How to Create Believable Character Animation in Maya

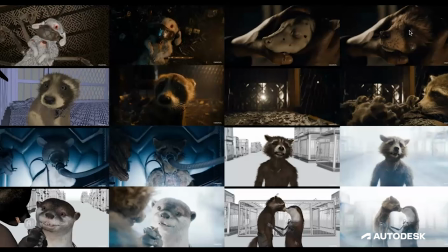And you can see what we did to it as a render, putting Rocket in there. Many of these shots are actually full CG. Some have background, you know, a real plate to start with. And similarly and so forth here.
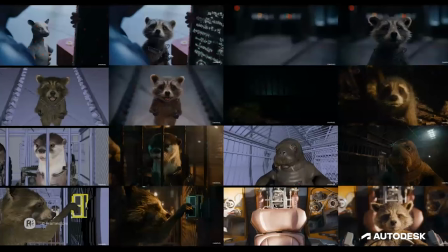So maybe have a look at this one, bottom right, you can see we've got a plate that we started with, and then what we've actually added in this instance is Rocket and the steering wheel as well.
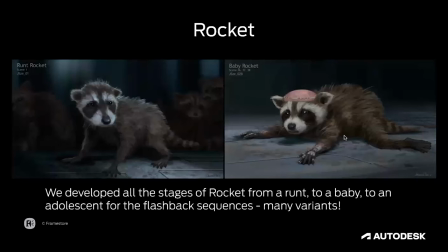All right, so now we're getting into the nitty-gritty of it. So how do we really start? Well, for this show, we were actually provided some concept art from Marvel to actually get going on.
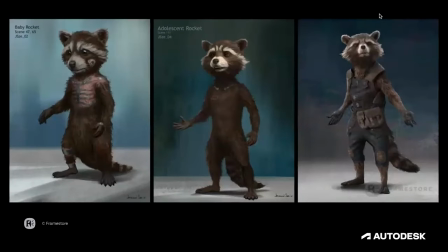We had an advantage on this film, I think, because just skip to the next slide here, you can see we know what Rocket needs to look like. We developed that from the first film already. And we know his character. Rocket's, almost got like a genius level intellect in terms of how he's got such dexterous fingers.
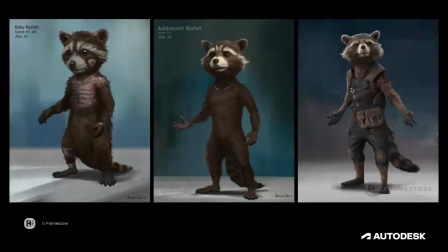He can create things. He's got a sly wit. But he also has this hunched over quality, this anger, and sort of a curved spine that keeps him kind of creaturey, but also, you know, in that sort of tension mode. Generally, he'll have an S shape to his tail and all that stuff.
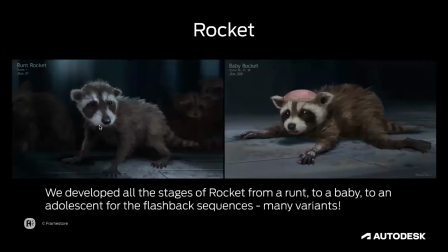And the first thing to sort of really mention with these images that I'm showing you is that they're very much sort of a starting off point in terms of, you know, getting us going. So that first image there on left,
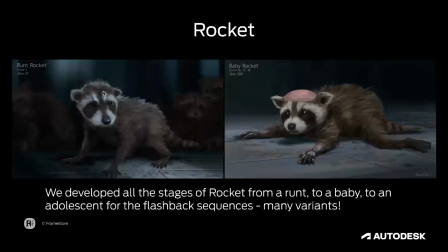this is Rocket Runt, so the smallest of the litter, essentially a real raccoon, a baby raccoon, but still has to retain a little bit of that Rocket identity with the texture,
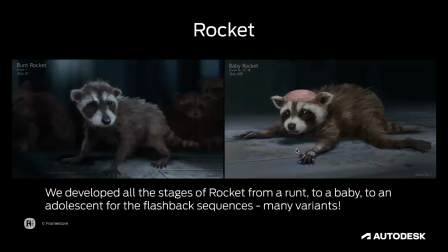the look of his face. If we skip to the next image there, screen right, we can see this is his next iteration. So next stage of his development, he's been tortured now. So he's actually had his brain, some sort of brain surgery. He's now got opposable thumbs
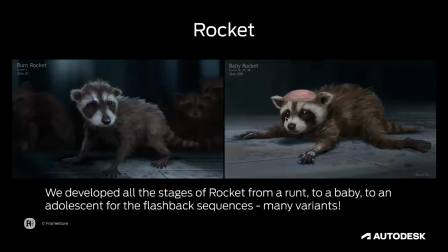and dexterous fingers, and obviously a very painful existence to be put through.
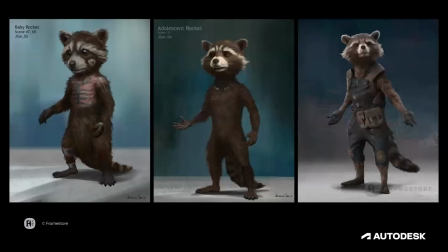And then you can see him growing up now. He's bipedal. He's got these chest implants. But one thing, like I was mentioning, in terms of his pose, this isn't quite right. This doesn't really encapsulate Rocket's character, because he has that iconic sort of hunched over quality, which these don't have.
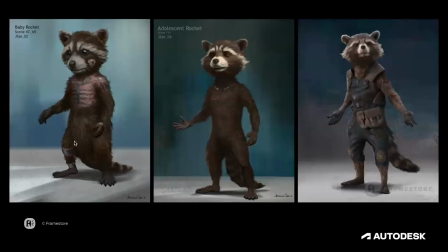Similarly, you know, the tail feels like it's connected to the spine, not connected to the spine, which it really should feel like it's an extension of that spine. Perhaps the hips are too wide there. So there's things there that we know we need to sort of validate and make sense.
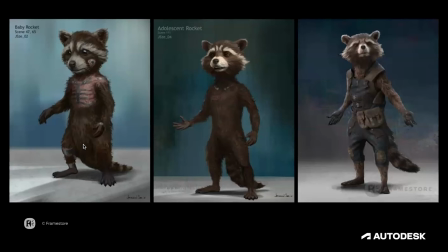So we want to take this 2D design and actually turn it into a functional 3D one for a process of validation, where we would typically start modeling, start working out where these pivot points are for the anatomy,
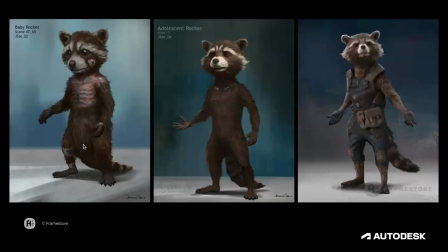how this anatomy fits in there. We'll always be building the bones within the geometry, by the way, because that's a really great place to start. And then we need to try and do a series of motion tests, a series of performance tests to make sure the proportions are actually working for what the character is.
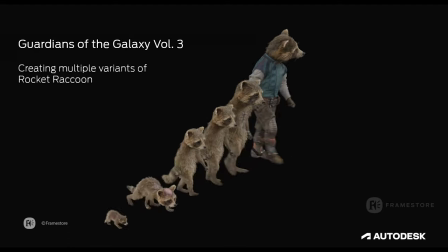So I've got an example to show you here of where we ended up. So we went through this process of iterationing, and really the assets might take, you know, 6 months to actually get from beginning to end in terms of where we're starting, and when we finish,
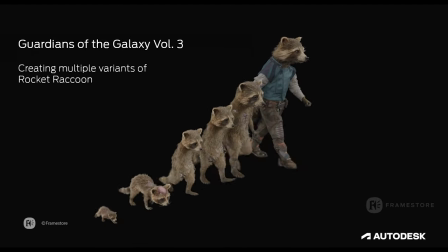we call it approved. But you can see here, we've got our little baby run. So the smallest of the litter, quite frail and light. And then we've kept the next one quadrupedal as well, even though he has those human hands.
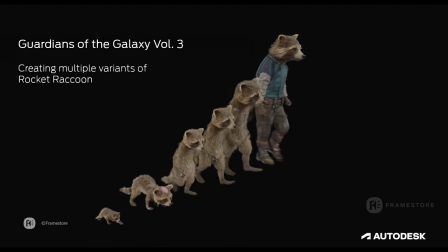And then at this point, he's bipedal, but he still retains that quality that you see.